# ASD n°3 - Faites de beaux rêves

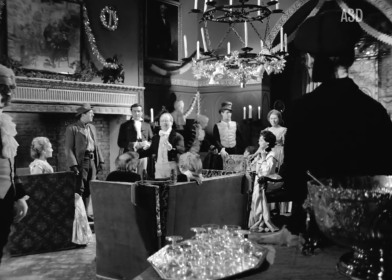1s Joyeux Noël à tous et à toutes ! Joyeux Noël !
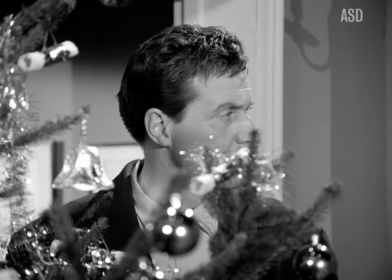4s
Le 25 décembre 1965, les téléspectateurs britanniques ont la chance de découvrir un nouvel épisode des Avengers, spécial Noël.
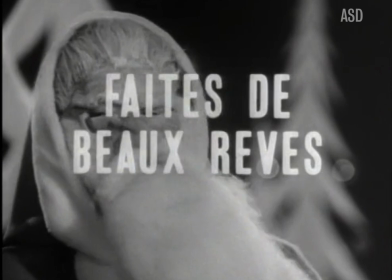13s
Too Many Christmas Tree, ou fête de beaux rêves dans la langue de Molière,
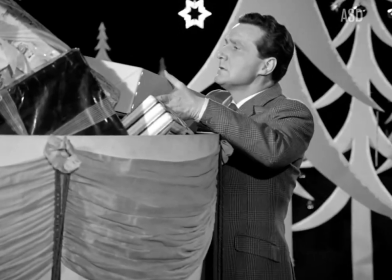17s
fait coïncider l'intrigue et la thématique de son histoire avec sa période de diffusion.
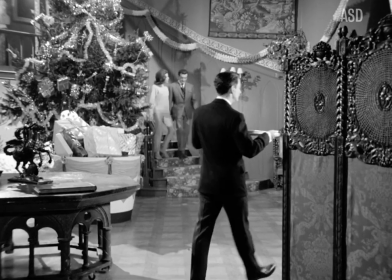23s
Sur ce point, la série s'aligne sur les autres productions contemporaines qui avait aussi pour habitude, notamment en Grande-Bretagne, de faire des épisodes en lien avec le calendrier.
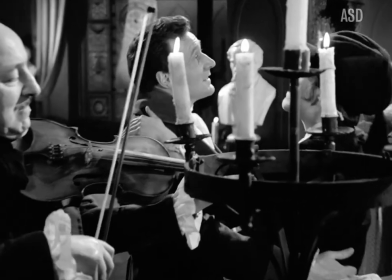32s
Néanmoins, la série ne se contente pas de reprendre l'habillage de Noël dans une trame classique,
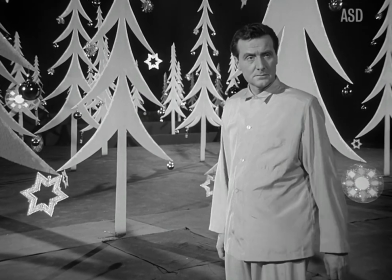36s
mais va profiter de l'occasion pour risquer quelque chose de différent et produire un épisode complètement unique.
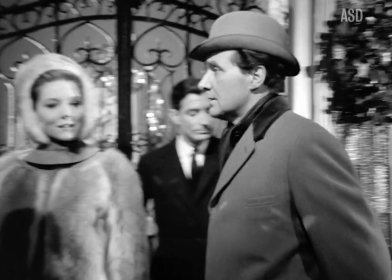44s
La première idée forte est d'utiliser le prétexte de Noël pour faire un grand hommage à l'écrivain anglais Charles Dickens.
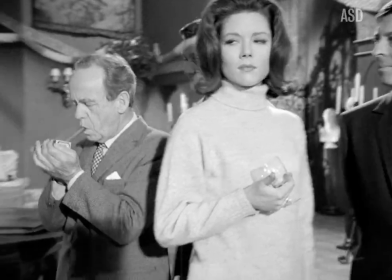50s
Dans cette intrigue, Steed et Emma sont invités à passer le réveillon chez l'éditeur Brandon Storé, qui,
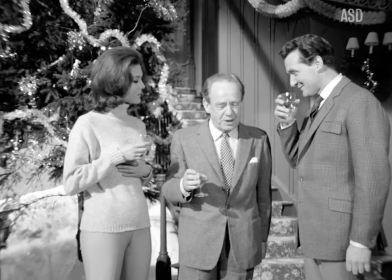56s
à en croire sa décoration, aime déraisonnablement l'oeuvre du romancier victorien.
Dickens, cher monsieur Dickens, tout vrai Noël se doit être célébré dans l'esprit de Dickens.
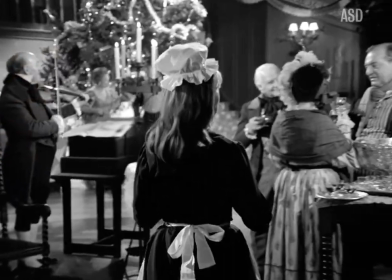65s
Outre l'ambiance de Noël, qui provient tout droit du conte Christmas Carol, tous les protagonistes de cette intrigue sont déguisés en des personnages clés des romans de Dickens.
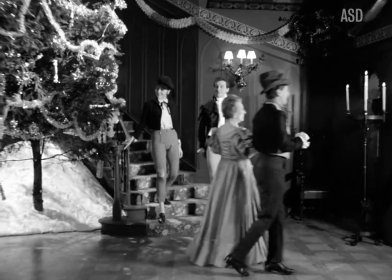74s Oliver Twist.
L'histoire prend, par le truchement des costumes, un tout nouvel éclairage à mi-chemin entre la relecture, l'adaptation et l'hommage.
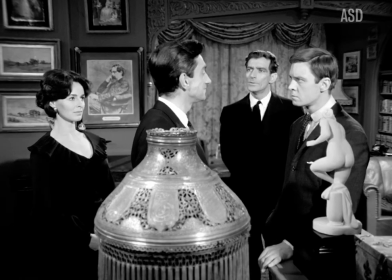81s
Sérieusement, l'amour des créateurs de cet épisode pour l'oeuvre de Dickens est tellement pointu et érudit qu'il faudrait presque lui consacrer son étude entière.
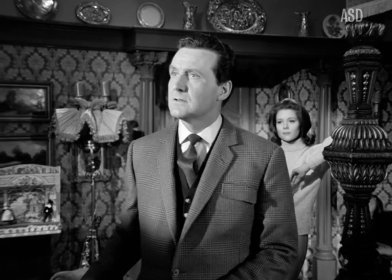89s
D'autant plus que, bien qu'excellente, la version française de la série nous privé l'as de plusieurs références.
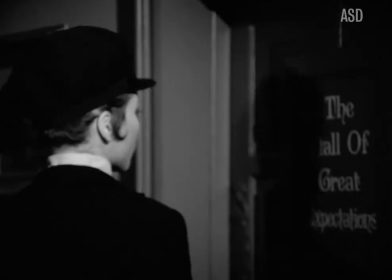94s
Pour prendre les plus évidentes,
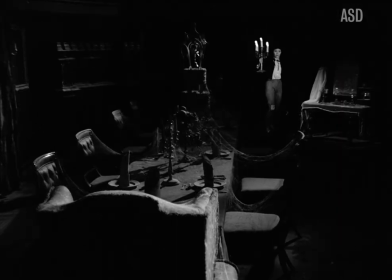95s
il y a bien sûr le hall des grandes espérances qui provient du roman du même nom et reproduit le même décor de mariage à randonner que celui décrit dans le manoir de Miss Avedcham.
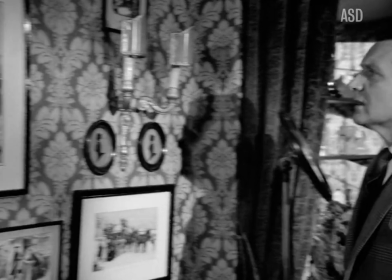104s
Ou encore, contrairement à ce que Steve dit en VF, le personnage représenté ici n'est pas issu des romans d'André Chénier, mais c'est...
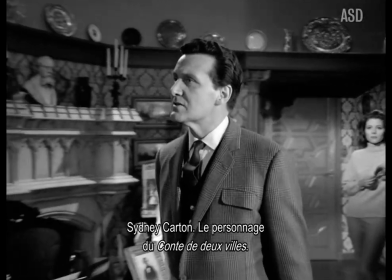111s « Sidney Carton. Il était le chien de la histoire de deux villes. C'est une chose plus meilleure que je fais.
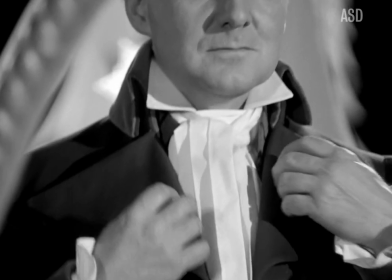119s
» Personnage que Steed incarnera dans toute la deuxième partie de l'histoire.
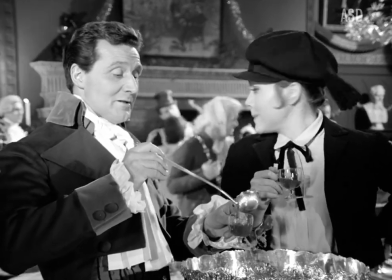123s
Mais laissons de côté ses hommages aux grands écrivains pour nous intéresser à la deuxième grande idée de cet épisode,
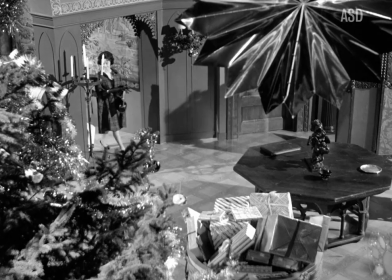128s
à savoir transformer un chaleureux épisode de Noël en un thriller horrifique.
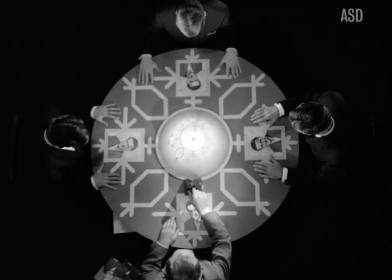133s
Dans Fête de beaux rêves, un groupe de médiums tente de pénétrer l'esprit de Steed pour lui dérober des secrets d'Etat.
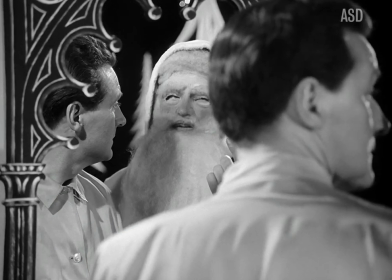139s
Cette intrusion prend la forme d'un sinistre Père Noël qui vient hanté Steed durant son sommeil.
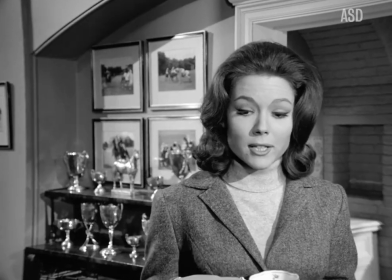145s Oh, c'est une simple réminiscence de votre enfance, certainement d'attendre l'époque où vous avez découvert que le Père Noël n'existait pas.
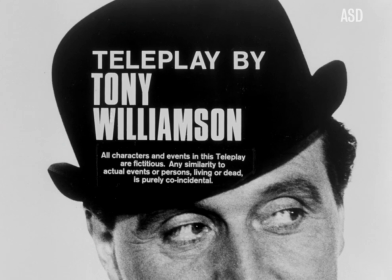151s Oh, comme tout c'est clair, hein ?
L'intention du scénario de Tony Williamson est claire.
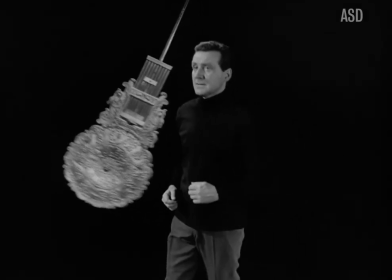156s
L'objectif est d'entrer dans l'esprit et donc dans l'intimité du personnage de Steed.
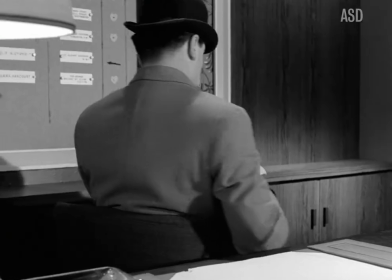161s
Effectivement, notre héros, tout construit qu'il était, jouait jusqu'ici beaucoup sur la suggestion.
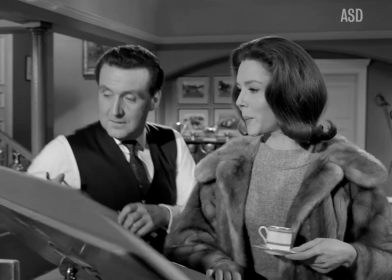166s
Plusieurs éléments qui le caractérisent sont des éléments de façade qui en font un personnage extrêmement sympathique mais sur lequel on sait finalement peu de choses.
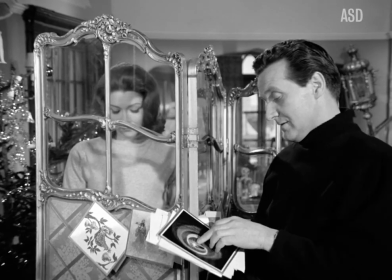174s
La séquence d'ouverture des cartes postales dans laquelle on trouve un joli clin d'œil au personnage de Cathy Gale
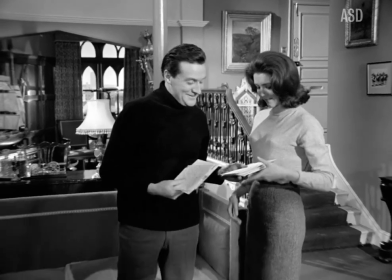179s
esquisse furtivement la vie de Steed hors du cadre professionnel sans nous donner d'éléments concrets.
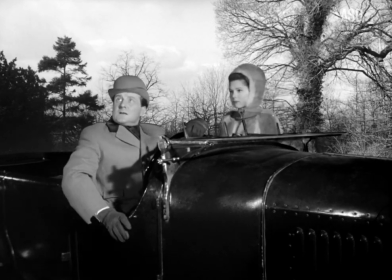184s
L'objectif de Williamson n'est pas de développer Steed mais d'essayer d'empiéter sur sa vie privée,
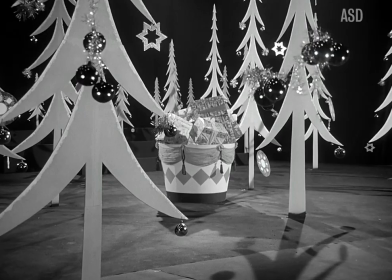189s
d'entrer dans le jardin secret de cet agent pour y dérober ses plus grands secrets.
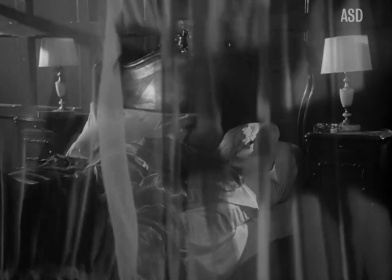194s
Dès le premier plan de l'épisode, on comprend que ça ne sera pas une histoire comme les autres.
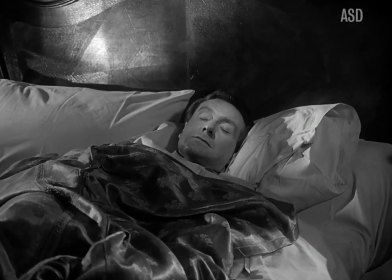199s
Ce travelling en direction du personnage entormi nous fait franchir les rideaux du lit de Steed.
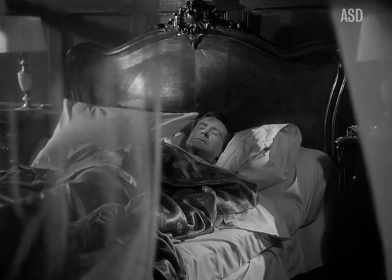204s
Nous nous aventurons alors là où nous n'avons jamais eu l'occasion de nous rendre.
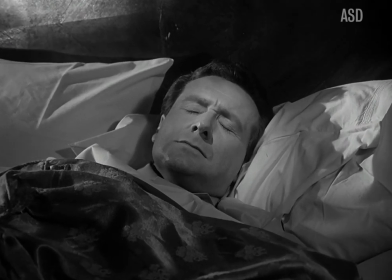208s
Exceptionnellement, nous sommes dans la chambre de Steed, un lieu qui généralement n'est jamais visible.
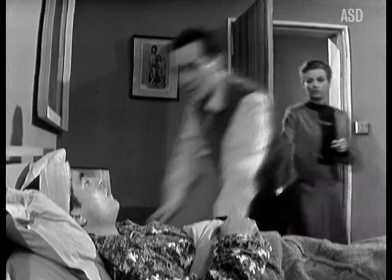214s
On voit son salon, sa cuisine, mais c'est avec Intercrime le seul épisode de toute la série où on peut voir sa chambre.
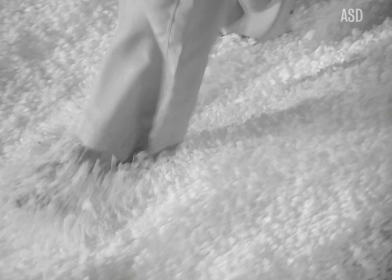221s
Cette intrusion dans la sphère privée du personnage ne s'arrête pas là. Nous pénétrons alors son esprit et nous partageons l'un de ses rêves.
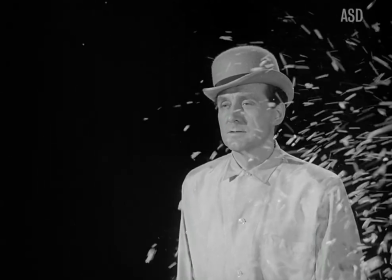229s
Dans ce rêve stylisé,
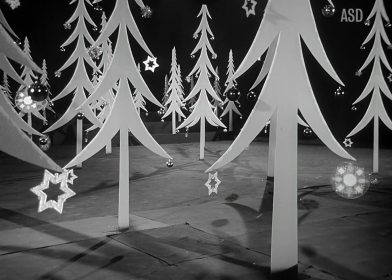231s
notre personnage va perdre peu à peu tous ses attributs pour se retrouver sans artifices à la merci du public.
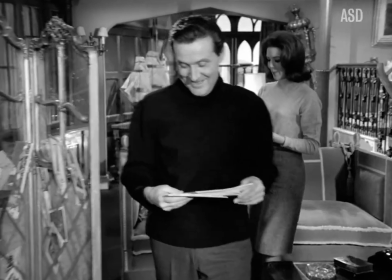239s
Deux dynamiques contraires s'affrontent donc durant cet épisode.
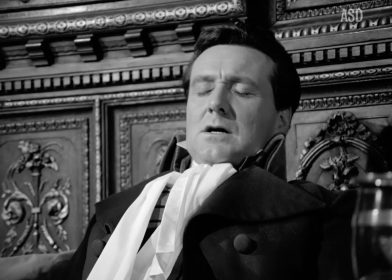242s
Les antagonistes qui tentent de pénétrer l'esprit de Steed et Steed qui va tout faire pour résister à cette intrusion.
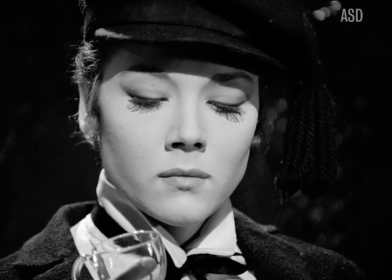248s
Et au milieu de ce duel, il y a Emma Pell.